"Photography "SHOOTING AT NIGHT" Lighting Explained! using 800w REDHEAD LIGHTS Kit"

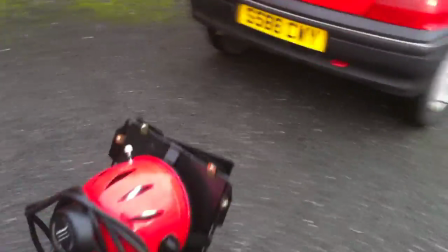[3:59]
just doing the same thing, that's kind of raking down the edge of the car,
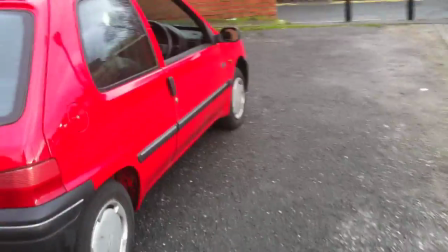[4:06]
just raking down the edge of the car again, so that as I step out of the car,
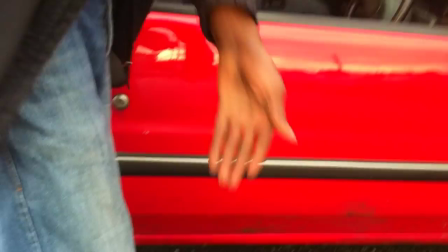[4:13]
I've got a nice rim light
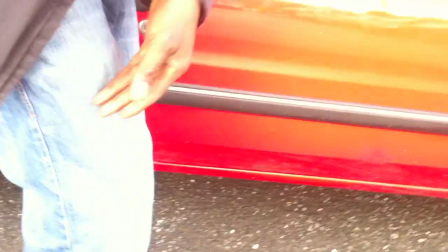[4:17]
coming from the front, on the front of my legs, and a nice rim light coming from the back,
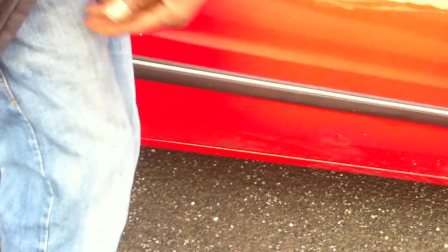[4:23]
on the back of my legs, and then a dark line here that keeps it quite sort of moody.
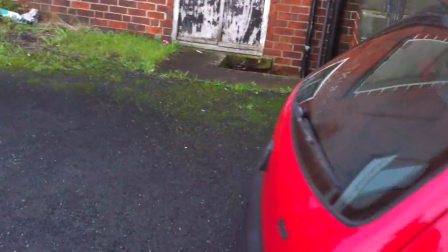[4:29]
Then the last light I would probably put just here,
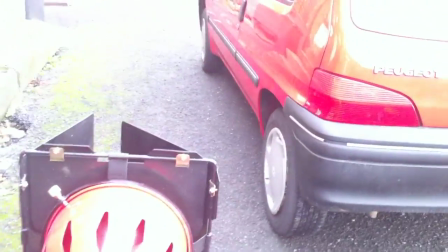[4:39]
which is kind of just lighting between the car and the steps, so that when I walk down here,
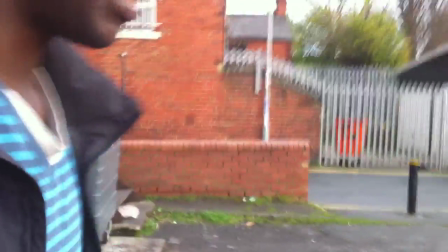[4:51]
and you see it through
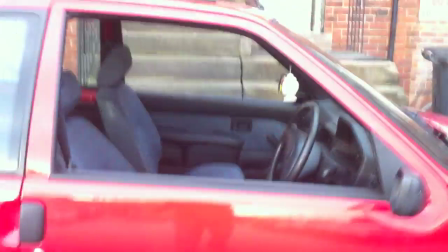[4:56]
you see it through here, you'll see me through the window.
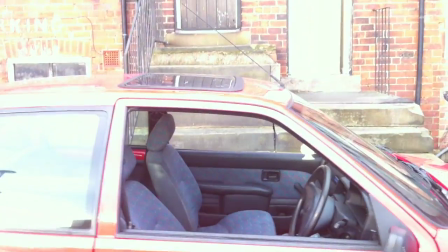[5:00]
As I sort of walk down that gap, I'll have a nice, again, rim light on my stomach.
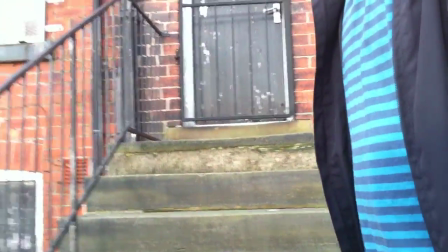[5:10]
As you see me walking sort of here, before I turn to go up the steps,
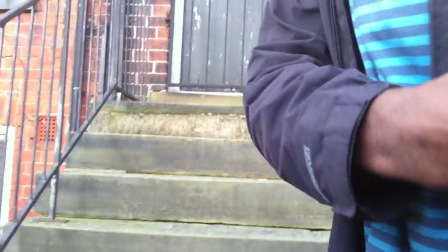[5:16]
I'll have a nice line of light going down me again, and then darkness behind, and I'll just walk into that and out of it.
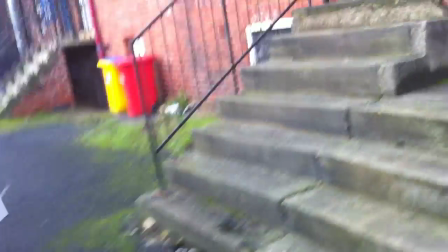[5:27]
So I think that's the kind of procedure. It's just kind of, in terms of around the car, it's just kind of painting with lights. Obviously, if we had a bigger light like a 2.5 HMI,
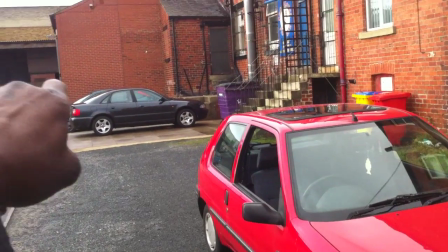[5:43]
we could then put that down by that sort of red skip over there,
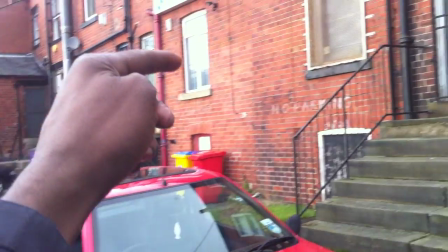[5:49]
and then sort of have that shining up the whole building,
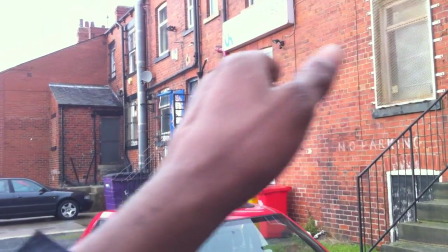[5:55]
so that you kind of got like a nice kind of light coming from that direction,
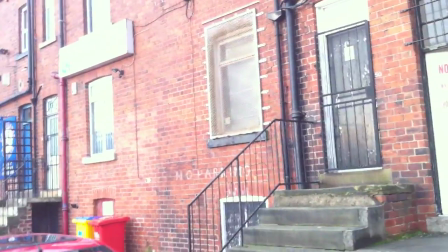[6:01]
and then some nice shadows raking across. But we don't have a 2.5, so we can't do that.
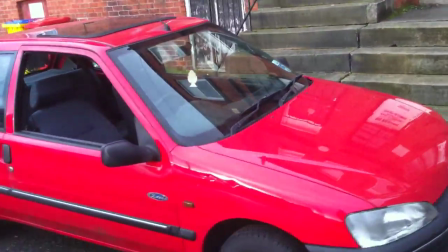[6:07]
So that's what I'm going to do for the first video, and then we'll take it from there.
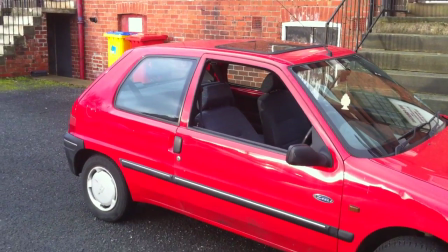[6:12]
We'll do some variations of. This has been Nick J. back from Video Masterclass on YouTube.